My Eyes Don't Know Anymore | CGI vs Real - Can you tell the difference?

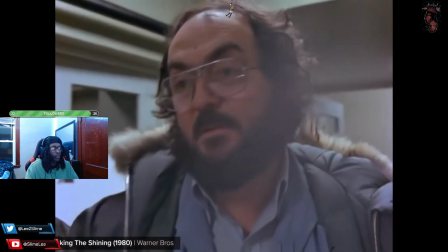8:18 So in The Shining, Stanley Kubrick was so anxious about this elevator scene that he wasn't even present for the shoot.
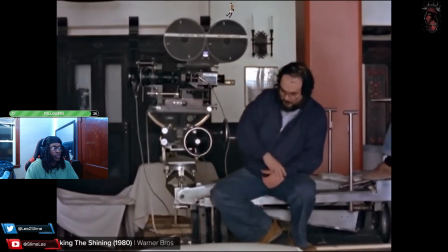8:24 The entire investment hinged on every component working correctly as planned, and luckily it did.
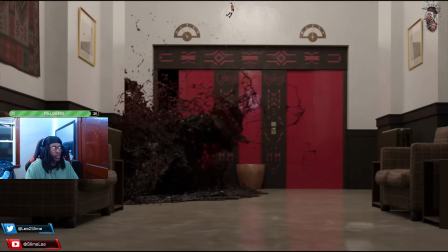8:30 But it's no surprise then that today expensive action scenes are often done in CG, where simulations can be rerun, models can be reused, sets redesigned.
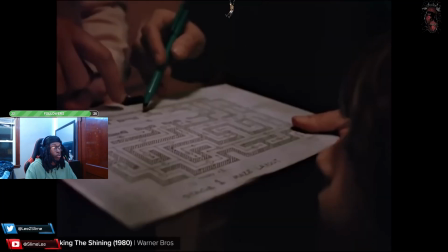8:38 His creation will probably get through. Another advantage is flexibility.
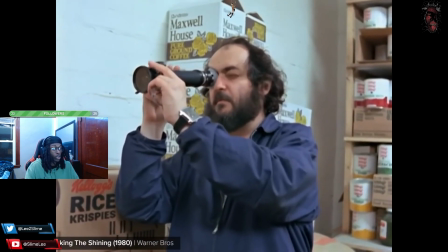8:42 If Stanley made the crushing realization that the camera was actually too far from the action, he would have no choice but to reshoot it.
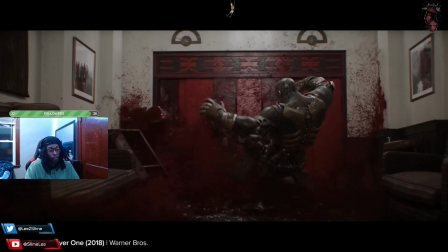8:49 And people CG, on the other hand, is flexible to a fault. You want the camera to move?
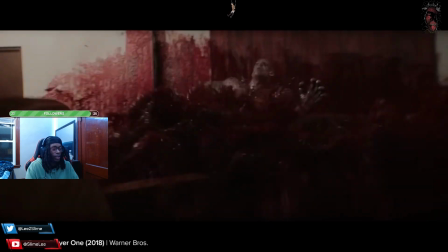8:54 No problem. You want the lights to flicker? Easy. It's so flexible, it's actually led to a game that Phil Tippett calls Find What's Wrong with This Shot.
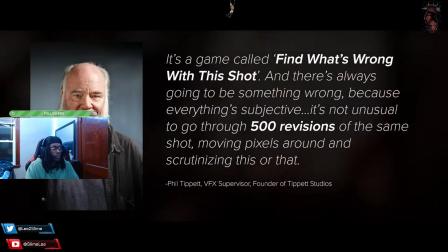9:03 But issues aside, flexibility is a big reason why CG is chosen to begin with.
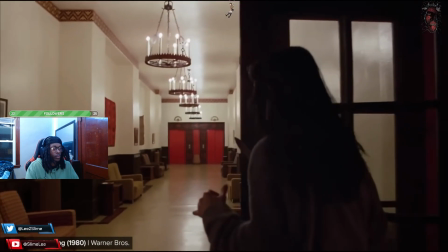9:08 The final advantage is safety. In the movie, you'll notice that while we see Shelley, then the blood, then Shelley, we never see both in the same shot,
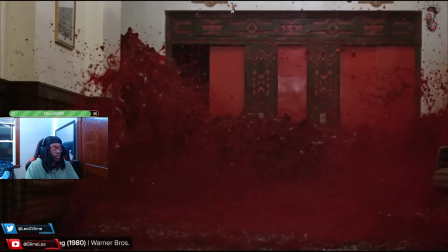9:17 which actually creates a problem for the audience, because we don't know if this is real or if she hallucinated it.
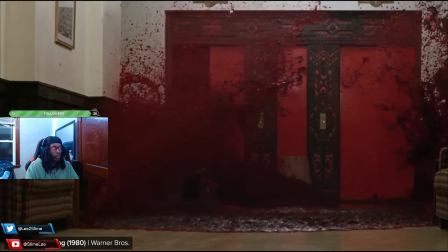9:23 Which is why I think this shot could be improved. I've never seen this movie, so I can't even.
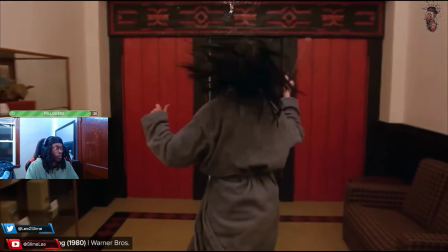9:27 Because you could have Shelley run right up to the elevator, the door is open, you switch to a digital double, and we see her get That's scary.
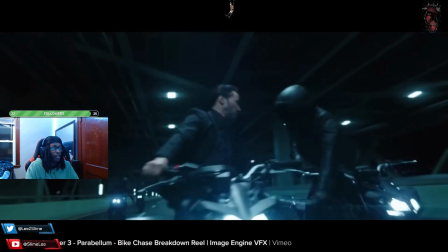9:33 I thought that actually happened in the movie. Yo, that's the worst cut I've ever seen. But safety is one of the most valuable uses for CG today.
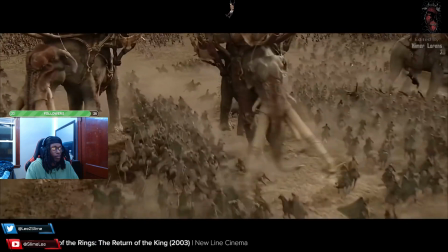9:39 Padding is removed, sets are heightened, and digital humans are stopped. Essentially letting us have our cake and eat it too.
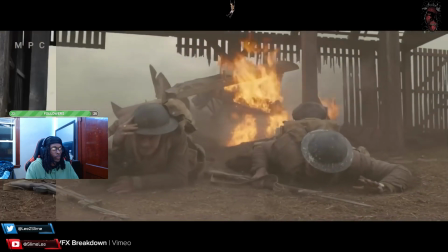9:46 Feels dangerous, and nobody died. But for all the advantages to CG, there is one major disadvantage.
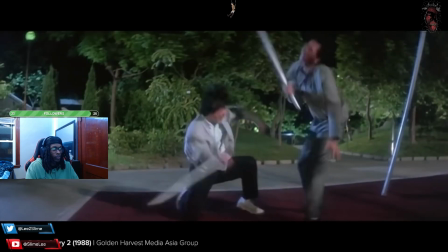9:52 Thrill. Part of the reason Jackie Chan films are so fun to watch is because you know it's real.
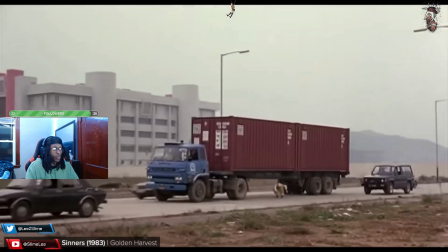9:58 There's real pain, real danger, and real skill. Today's audiences don't see a lot of that.
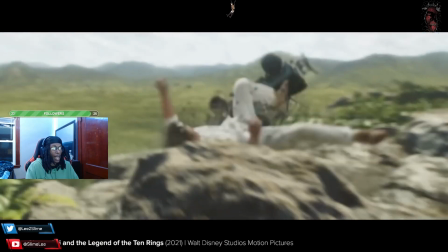10:04 They know that if there's a slight risk of an accident, or it's too difficult, or it's cheaper, then it'll probably just be shot on green screen.
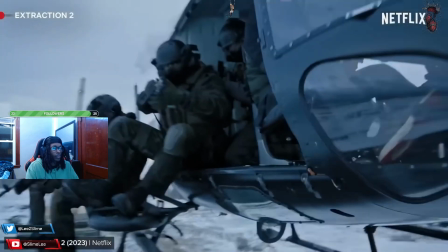10:10 Thrilling. So, when I watched this scene from Extraction 2, I actually didn't think much of it.
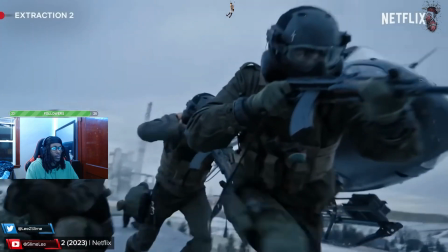10:15 A clever trick, probably done with a crane, a shaky platform, and a green screen. Until I watched some promotional material and discovered that it was real.
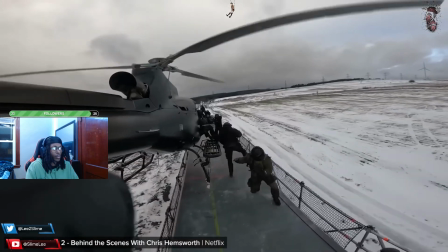10:23 They really just landed a helicopter on a moving train. Now I look at the shot differently.
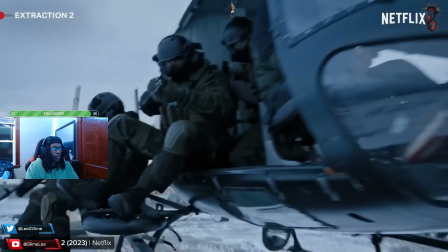10:29 The result hasn't changed, but my knowledge of how it was filmed has changed my enjoyment.
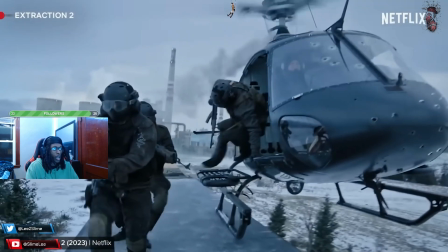10:34 This isn't acting. Everybody here is really skilled, and it took extreme skill by the pilot to pull it off.
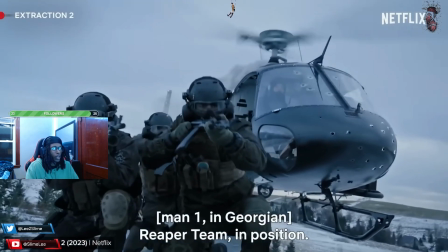10:41 In essence, I can relate to what I'm seeing.
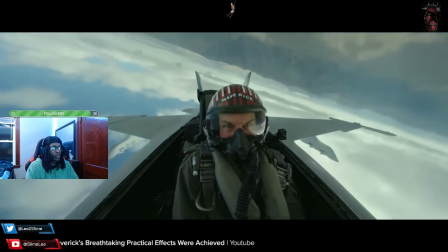10:44 Studios have realized this, that if an audience knows a stunt was shot practically, it not only makes the shot more interesting, but it will probably sell more tickets.
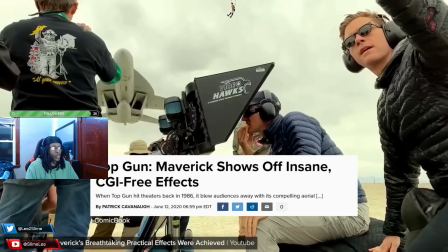10:53 Which is why we're now told through copious amounts of marketing what was shot practically, even if it's only half true.
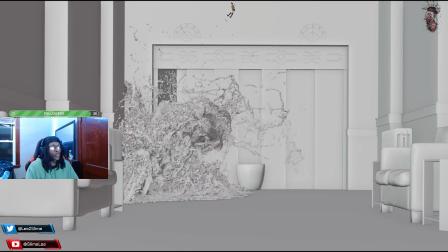11:01 I mean, what's a cooler story? I simulated this on my computer, or they really flooded a hotel with blood.
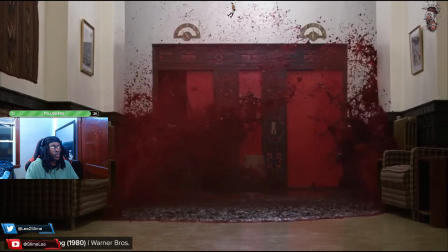11:07 Which is why it might not even matter that CG is cheaper, more flexible, and safer.
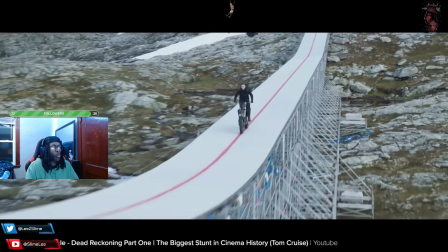11:13 Because if the belief that it's practical gets more butts and seats, then it might be worth doing for real.
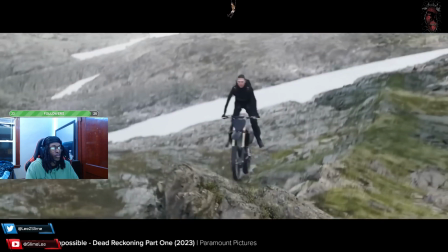11:18 They just need to make sure that they promote that one stunt that was practical and not talk about the rest of the movie.
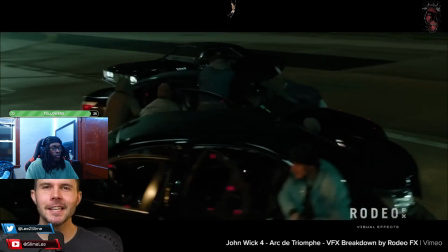11:24 That's why I think CG is a lot like a magic trick.
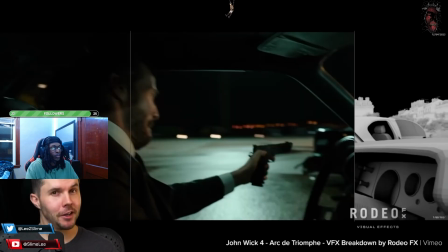11:27 The audience doesn't actually want to know how it's done, and provided you don't tell them, they'll happily believe that they just witnessed something incredible. Which in the movie industry is what it's all about. Stuff, if you enjoyed this video, you might like this one, where I remade an abandoned house from The Last of Us.
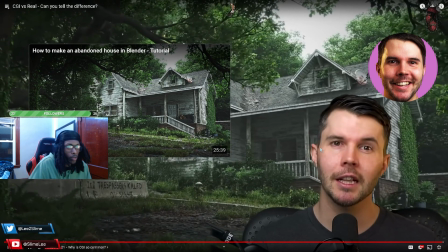11:44 Let me break down where I can see the CGI, but I don't do that, but I still enjoy it. Like, it's just cool to know like what's underneath the hood. You feel me?